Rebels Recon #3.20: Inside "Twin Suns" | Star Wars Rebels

What's going on, Internet? It's Andi Gutierrez from inside Lucasfilm headquarters, and I'm just going to cut to the chase. This week, we're going to talk about how Obi-Wan finally killed Maul. That's right, Maul's dead. Which technically would be a spoiler, but if you're watching a Rebels recap show before you watch the episode, then you have bigger fish to fry than leaving an angry comment. You did this to yourself. Maul's dead. This is Rebels Recon.
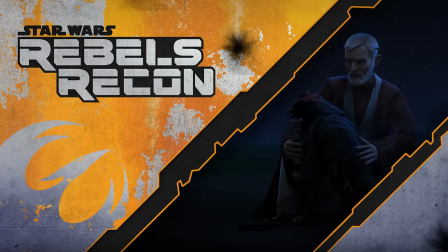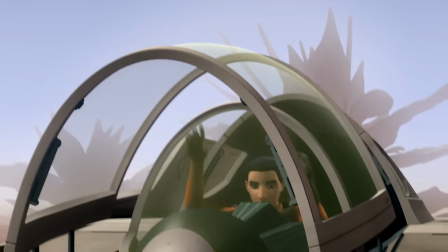Believing that Obi-Wan Kenobi is still alive, Ezra sneaks off to Tatooine to investigate, where Maul is also lying in wait.
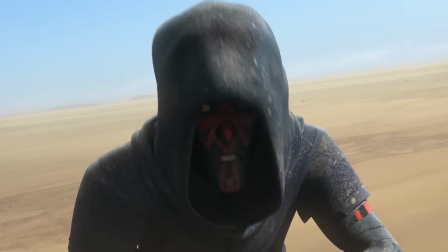I must draw Kenobi out, tempt his noble heart.
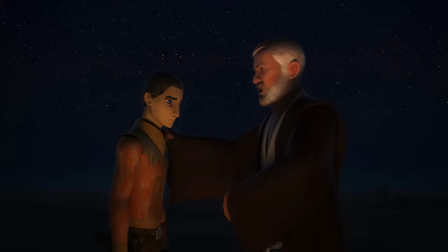But during a trying moment in the desert, Obi-Wan reveals himself and steps in to help Ezra.
The truth is often what we make of it.
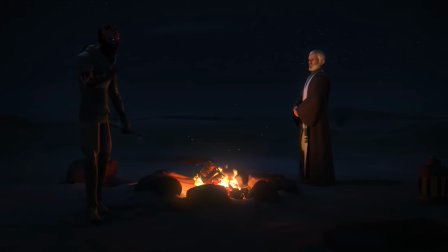You heard what you wanted to hear.
However, when Maul discovers Obi-Wan's whereabouts, the two engage in a final duel. Twin Sons finally brought closure to Maul's long and twisted story. I sat down with cast and crew to talk about the process of bringing back and then killing off this character, recreating Tatooine for Rebels and Obi-Wan, Obi-Wan, Obi-Wan. Watch. It's been over 15 years since Maul and Kenobi met for the first time in The Phantom Menace. What's it like finally ending that story? Going into this, I know we had a really rigorous conversation around the idea of whether or not it's something we should be doing,
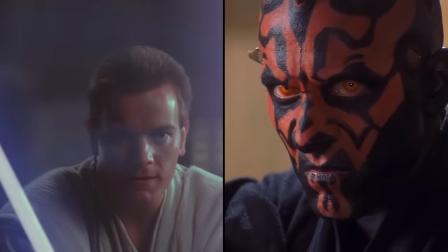and especially knowing the journeys of both those characters,
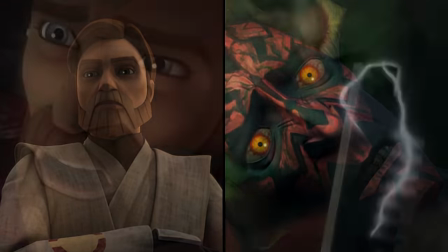really making sure that that moment was being constructed from a place of what the story demanded, not from a place of something that we all personally wanted to see.
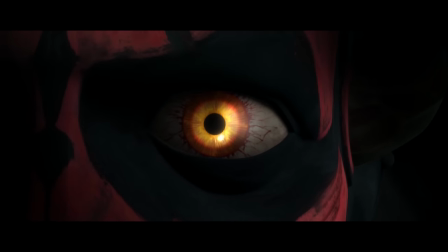We were the crazy people that brought him back to life, and I didn't want it to happen in any other form.
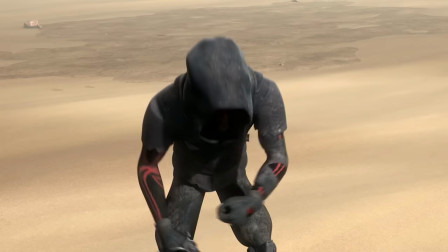I thought that we had a responsibility to try to find a way to end it.
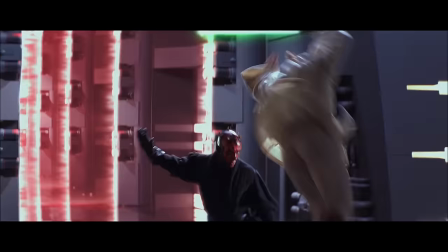I also always felt that, like, in a way, by bringing him back to life, it kind of robbed Obi-Wan Kenobi of this victory and this moment in his life. So I thought it's a way to bring that back. How many iterations of this episode did you go through before getting to the final stage?
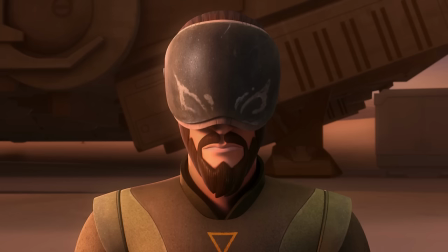Several. Interesting thing about the early drafts, I included Kanan on Ezra's trip to Tatooine. However, as the story developed, we realized that really this was Ezra's.
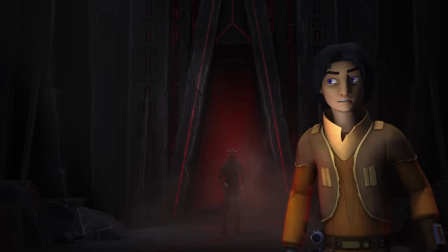Ezra kind of brought the rebels in contact with Maul,
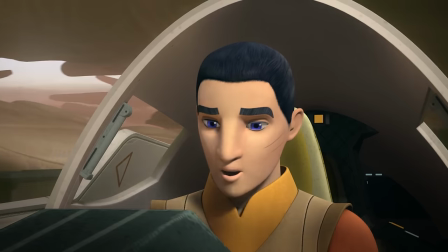so it made sense that on some level he would have matured and basically take on the responsibility of dealing with Maul himself.
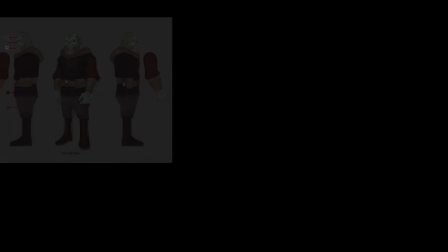There were a lot of deleted scenes from that episode. Tons and tons, probably more deleted scenes than have ever been done.
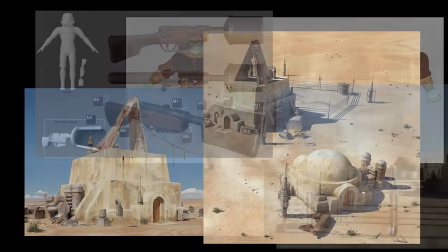You're just constantly taking things out, less is more, and see how much the audience really needs to understand what's going on. Do they have enough? You have to be clear, but I had to cut it for time, so much of it.
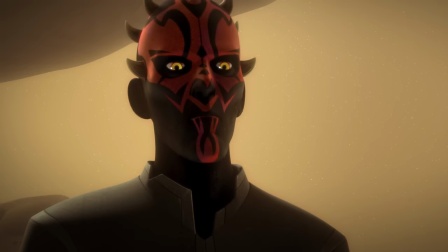When you're working with some of those legacy characters that are so fundamental to the Star Wars universe, it's important not to lose sight of the characters that are within our show.
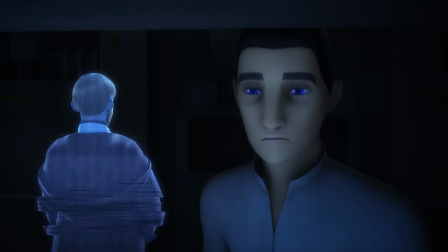So it became really critical to understand what this episode meant for Ezra.
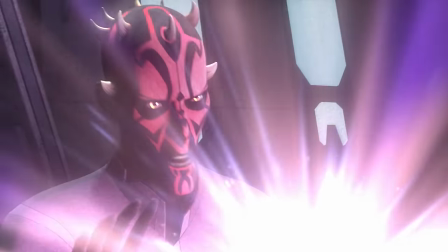And when we started development on season 3, it became very clear that there would be an opportunity to tell this story,
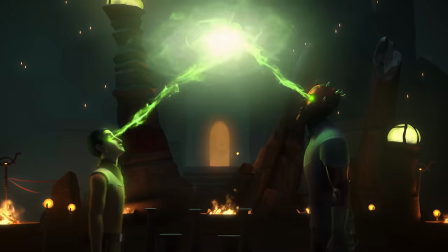and that in fact, perhaps in some way, Maul finding Obi-Wan could be Ezra's fault. And I remember very clearly when we started talking about that idea, and you always know because the best idea are terrifying and exciting at the same time. You know, when you have that moment, which doesn't happen often, where you think, oh my God, this is either genius or disaster, is when you know it's actually something you should be pursuing. This is the first time that we've seen Tatooine in Rebels. Were there any particular locations that you felt you wanted to make into this scene?
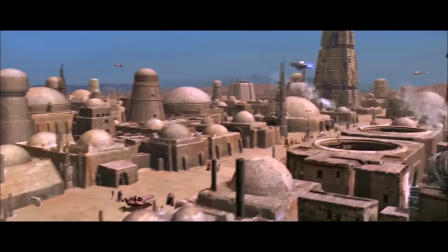There were some initial discussions about whether or not we would go to Mos Eisley or someplace a little bit more settled.
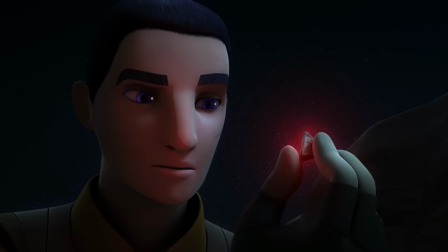But as you start plotting out the story and you realize what the central point is and who the characters are that are going to collide, you realize you didn't need all that business.
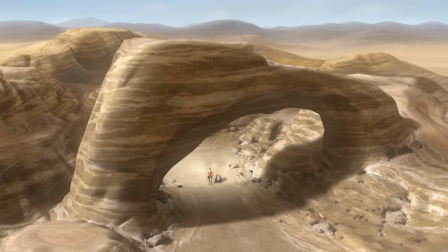We really wanted to show the desolation and how empty it is and how no one would want to live here.
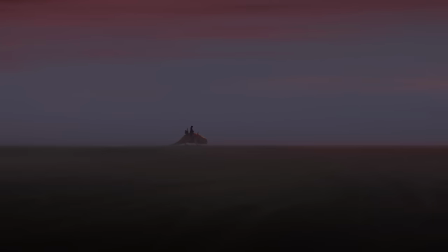So it's actually a pretty great place to hide just because it's so vast and stark. We really just wanted to make it feel reminiscent of what you would see in A New Hope.
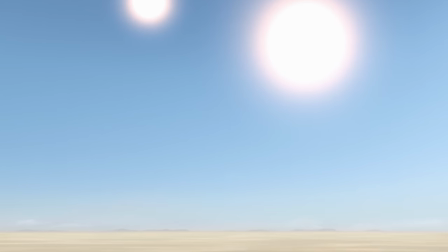The opening teaser of the episode, the whole effort of that is to show you that even though Maul knows what planet Obi-Wan's on, it's very hard to find a person on a planet.
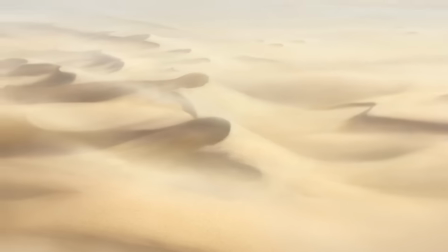So I wanted all these long shots to dedicate time to the feeling of hopelessness that he has. This is the first time that we've seen the Alec Guinness version of Obi-Wan in animation. Yep.